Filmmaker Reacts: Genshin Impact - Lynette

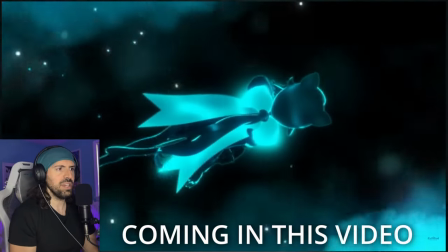0:00 Oh, I really like this section. Oh, wait, that's amazing. That was a nice shot.
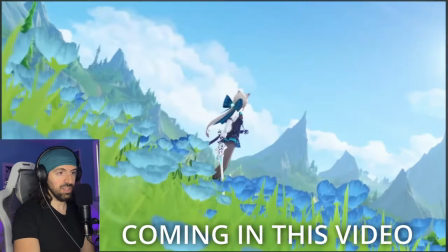0:06 Yeah, I like the moveset. It's very elegant. And they very cleverly framed her within the clouds, right? So then her blues aren't obscured by the blue of the sky, and it makes her pop even more. No, you need to wake up.
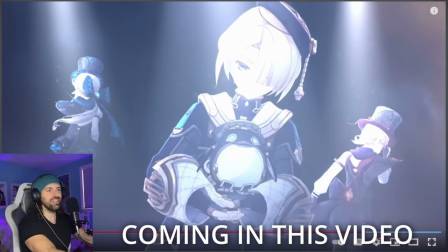0:21 How was the show?
What? I can't hear you. Wake up. Good morning, my name is Philip. You may have seen my film work from China or some of my documentaries. Today, I'm going to be analyzing the cinematic language of Genshin Impact character demo. Lynette, cat in the box. I know many of you are excited for Genshin Impact 4.0, which I believe is now out. So I'd love to hear about in the comments. What do you guys think of it? Who's your favorite character? Who are you pulling for?
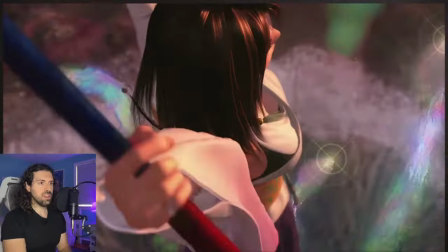0:50 Have you got Lynette? Make sure to please check out the other videos we're doing on this channel. and make sure to subscribe if you're new.
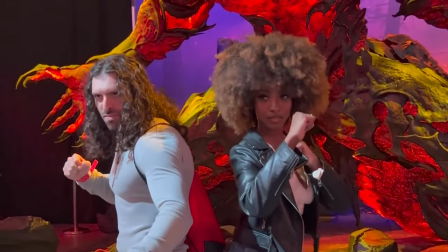0:57 We're going for 25,000 subscribers and drop a like on the video if you can.
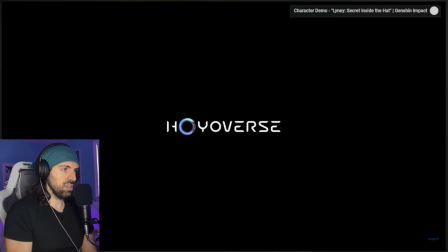1:03 Alright, miHoYo, what have you cooked up for us today?
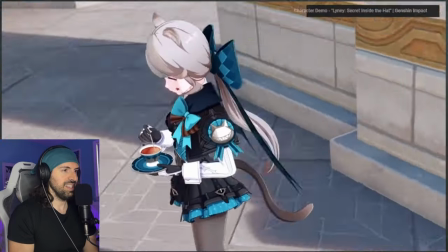1:08 Alright.
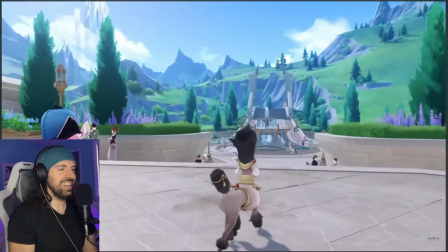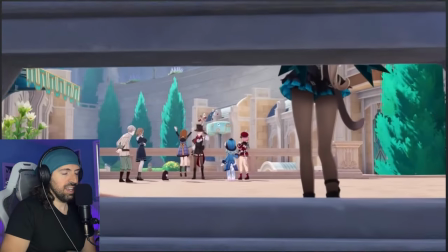1:15 She's like, if you got anything, ask somebody else. I'm not doing it. I like the music.
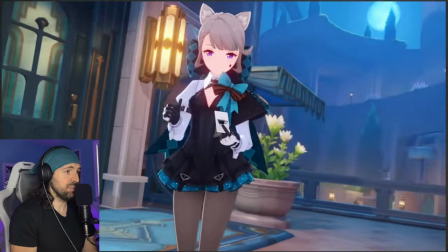1:20 It's a good vibe.
You say some strange things.
Ooh, ooh, I like that a lot.
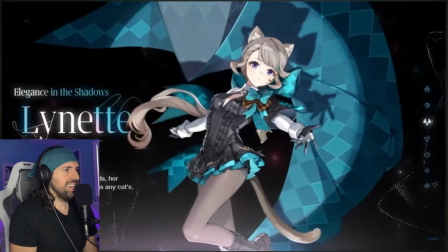1:26 The spotlight was a very nice touch there. Elegance in the shadows, Lynette.
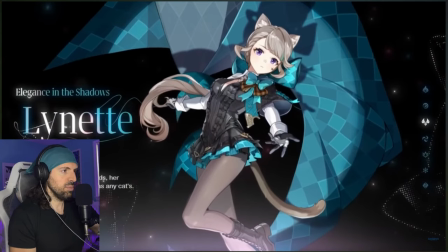1:32 A magic assistant of few words. Her emotions are as inscrutable as any cat's. Oh, she's really playing into that. It's awesome. Now, somebody said she's actually the sister of Lynnie. She has cat ears and a cattail. He doesn't. What's going on here? Please tell me, Loremasters.
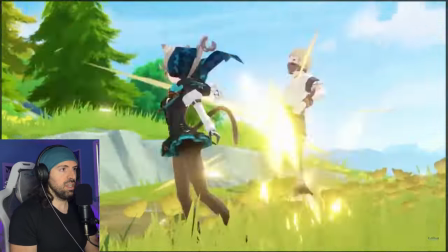1:50 And let's move on. I really like the music. That was a nice shot.
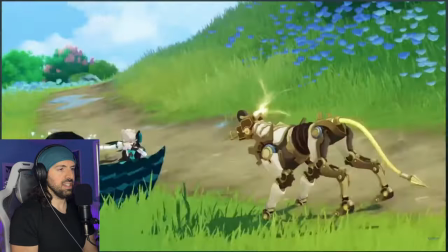1:56 Yeah, I like the moveset. It's very elegant There's a lot of skill.
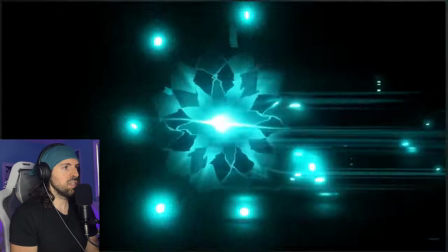2:02 There's a lot of precision. I love the music.
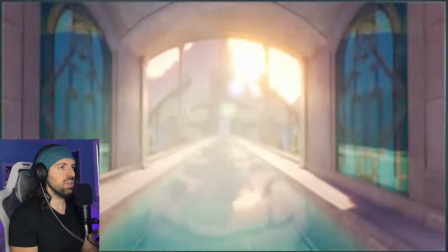2:06 Yeah. Oh, that's a beautiful shot. Look at this. Look at this.
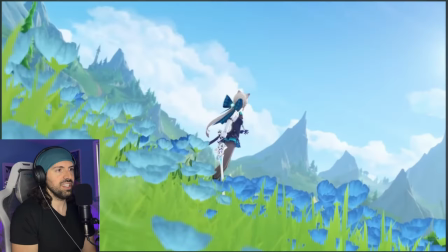2:13 That's that's a beautiful angle. Yeah, very very beautiful composition blue roses of course using a lot of color here the blue sky roses and there's just a good composition that's leading lines of this
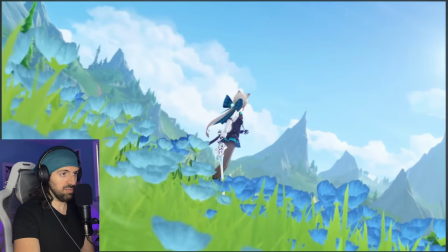2:26 horizon mountains leads down to her really makes her stand out and they they very cleverly framed her within the clouds all right so then her blues aren't obscured by the blue of the sky and it makes her pop even more uh under the under the white clouds and of course these blue
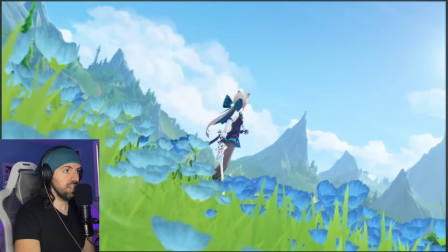2:42 notice there's a little bit more of a muted blue on these flowers and even the green because of the distance it's uh how light works is is a little bit more gray because it's so far away so it just makes her blues most rich in the image and for that reason it's very well designed very well all right let's continue
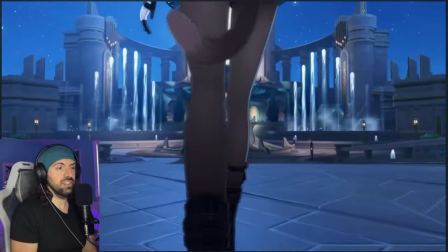3:02 oh oh i love that too this is like these aqueducts And Fontaine I really like this section.
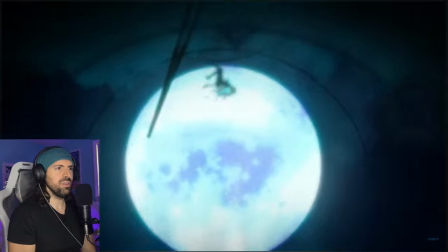3:12 Oh wait, that's amazing
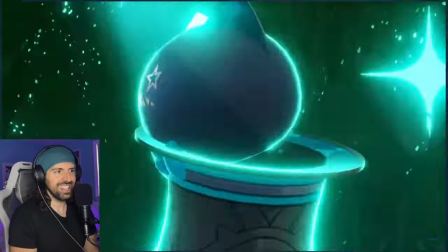3:17 Okay, we're getting something special here. Yeah, I Like that little mysterious section.
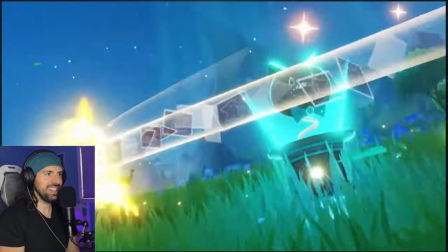3:24 I'll go back and look at that one. That's awesome Hey, it's a Linny.
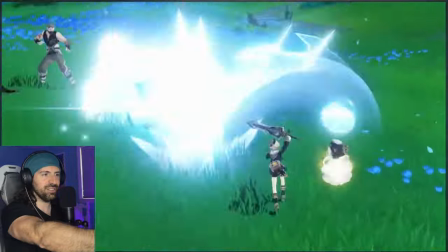3:29 I know him from that magic show was fantastic. No, and that's the guy that was asleep. No, no, no That guy needs to wake up
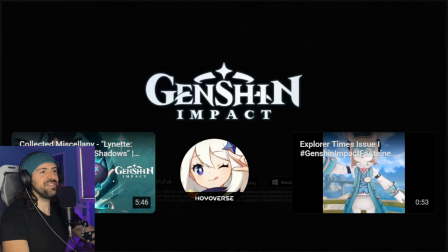3:39 I really like that ending. It was awesome. I want to look at a few different things here. It was really good. How do you guys rate this as compared to Linny's? Obviously, this is a four-star character and that was five stars. It's going to be a little bit different than the budgetary allowances that they have for this video. But I thought it was great. Guys, make sure to subscribe. Like I said, if you're new, I want to look at a couple sections here. It was really well done. I want to see a couple of things here.
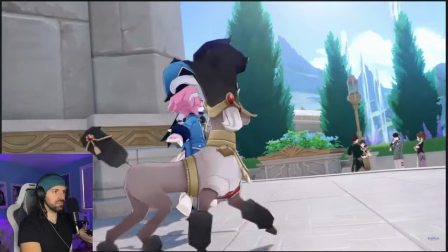4:02 Linny's magic assistant. What is going on here?
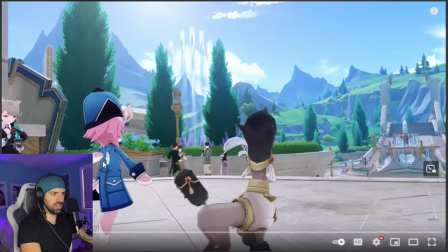4:06 This is like a dog that's been highly stylized with like a... Is that a living being?
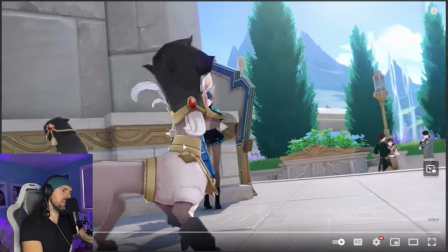4:13 Yeah. I think this is like a... That's a creature I've never seen in Genshin.
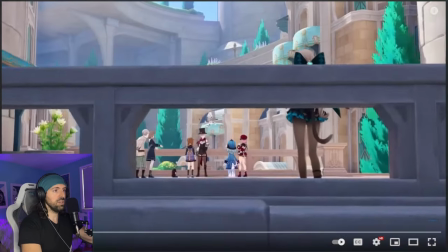4:20 She's like, yeah, I don't do anything. I don't deal with it. Fontaine looks really fun.
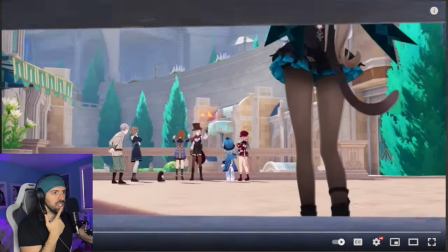4:24 Have you guys enjoyed exploring the city? And what does she mean by that?
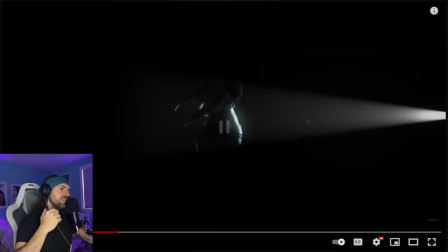4:30 Is that in relation to the story? So I was trying to figure out this this is not a lighting convention that they generally use in the Genshin
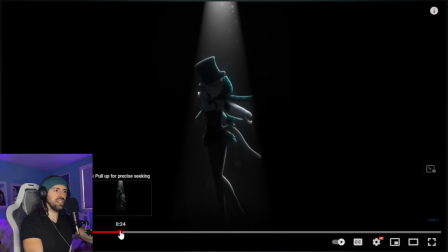4:37 Engine and I'm trying to wonder if in fact It is the Genshin engine,
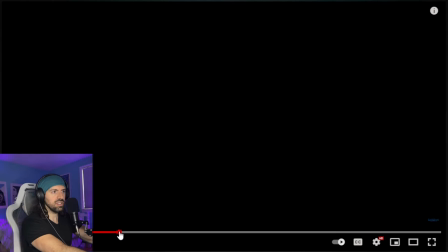4:42 but I don't think it'd be hand-drawn, so it has to be something Has to be something different along those lines.
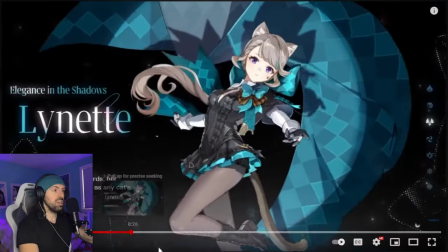4:48 It looks really cool. I was just curious how they did it if anyone knows This is great of course the live 2d art really popping and it's a good transition from that spotlight.
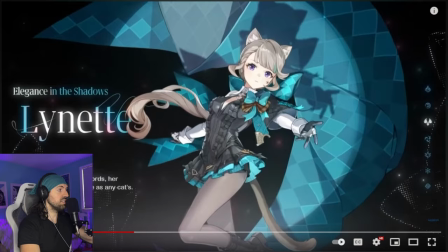4:57 I really like it. I do like it Yeah, I really like that, too.
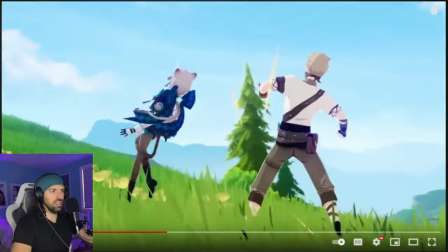5:03 Her fighting style is very elegant, like I said. It's very clean. Now, this is a shot I do want to look at in a little bit more detail.
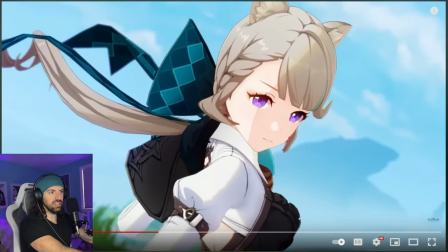5:12 That's a great shot, and this transitions right into this juicy backflip shot.
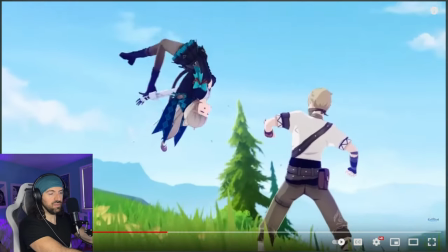5:21 So that's great. We cut from the other shot. You get to see sort of the scale of what she's doing.
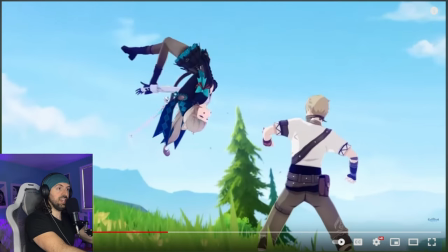5:26 This was a really wise choice for the first shot in this this action move here to capture it and the second shot we get
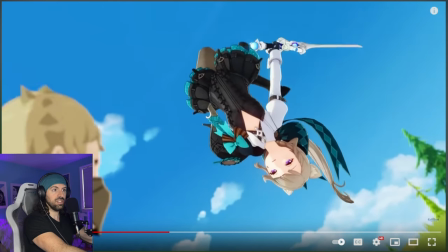5:33 this beautiful kinetic feeling and that was a really good choice by the director here there's a little bit of depth at field here as in she's in focus and
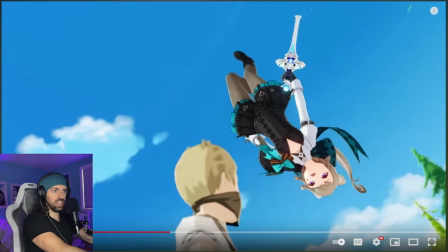5:40 the other subject is not and it's just the camera moves with this beautiful as she does the flash kick which
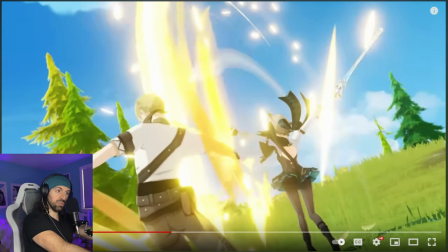5:47 is a martial arts tricking move the camera moves down you see that beautiful kind of motion line
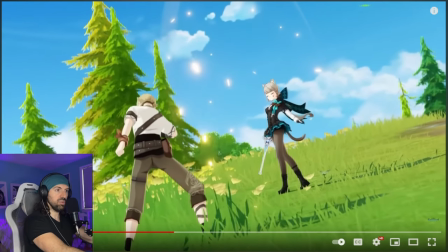5:55 And then we come back out to capture the scale the move it's very well done Yeah, very clean
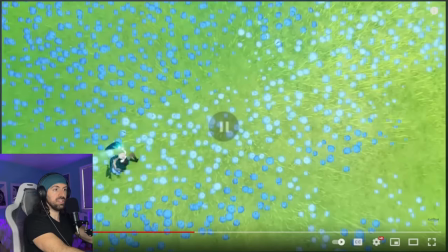6:02 nicely captured Over here and these seem to be some of the enemy. Oh, okay So this might have answered one of the other questions.
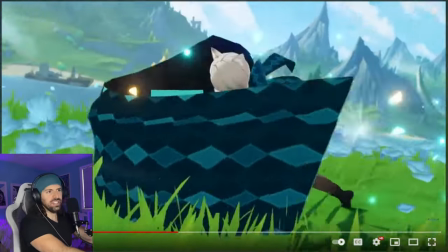6:09 I had She has this like this other form here
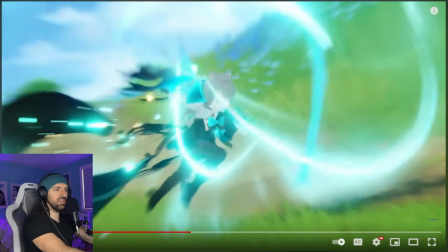6:15 Trying to see what this is she has the scarf and maybe it's like part of the magic show, but she transforms Yeah, look at this
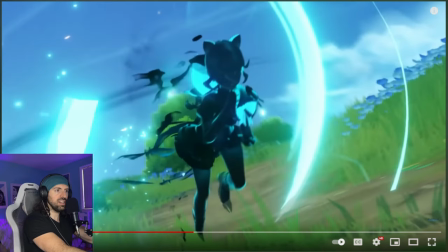6:23 This is what I was seeing in that kind of mystery section which we'll look at again in a second. What is the secret behind that?
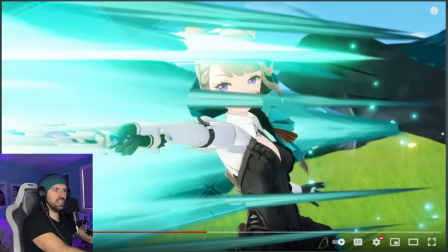6:31 And it's almost like a dash attack that she has it's really interesting. Look at that. Wow. Some really cool like magical effects on her movements as well.
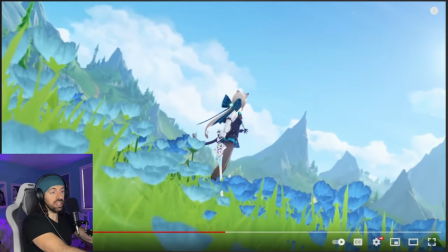6:42 And this is that shot again. It really is a standout. This will not be a standout to a lot of people because you know people really love close-ups of the character, but this really is probably the best image in the entire trailer. It's a very well done composition, like I said. I love this section.
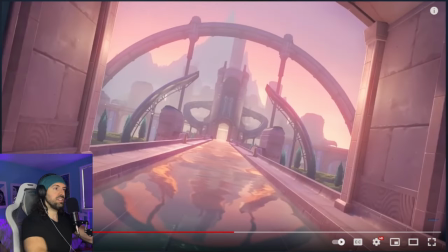6:57 This is the one I wanted to look at. And this is really cool. It's kind of evocative of Fontaine. When you have, you know, the water's surface, the reflection is a little bit off, right? Something's going on here that we don't know about.
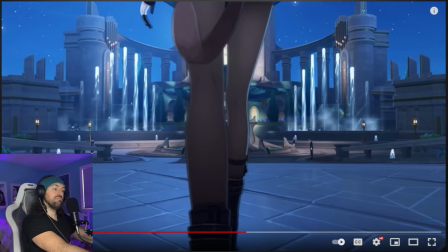7:12 That's a good transition to the going under the water again we get the night time we get the the other situation
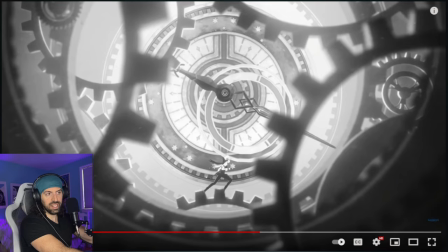7:22 and yeah this this idea of uh of running on the clock she's kind of speaking in poetry it's it's just kind of really interesting and
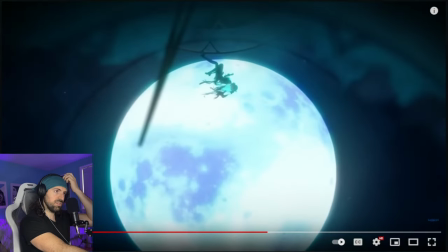7:30 it makes you wonder what's going on here and like i said this this almost feels like something you see in an anime intro it's really stylized imagery um maybe Maybe it voices something about the thematic elements of the character, it's kind of abstract, but beautiful.
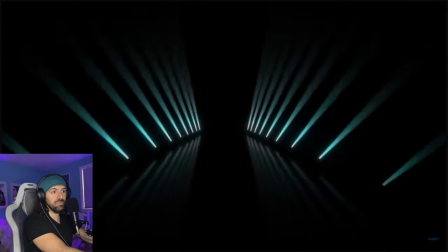7:46 And this is that other form again. Yeah. And even that, this is a shot typically you wouldn't see in Genshin.
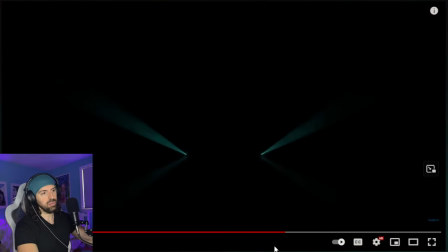7:53 Just kind of form and shape and using that to create a cool image.
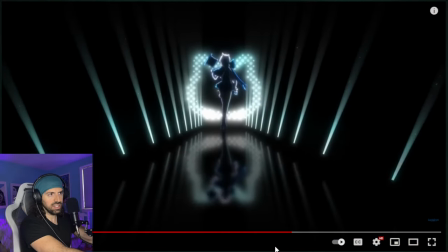7:59 And that, I want to see that frame. It's that same sort of lighting convention again that you don't really see in the Genshin engine.
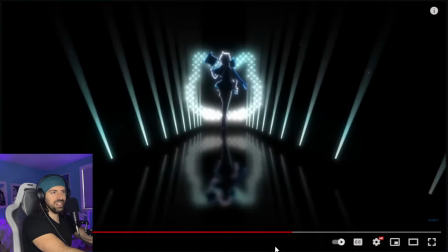8:07 It doesn't seem like it's possible with the engine, but I don't know. It's interesting.
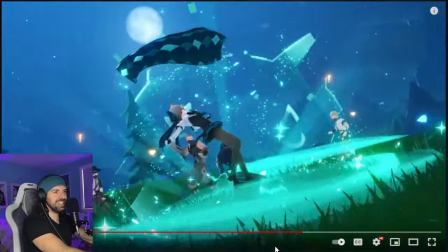8:14 Yeah.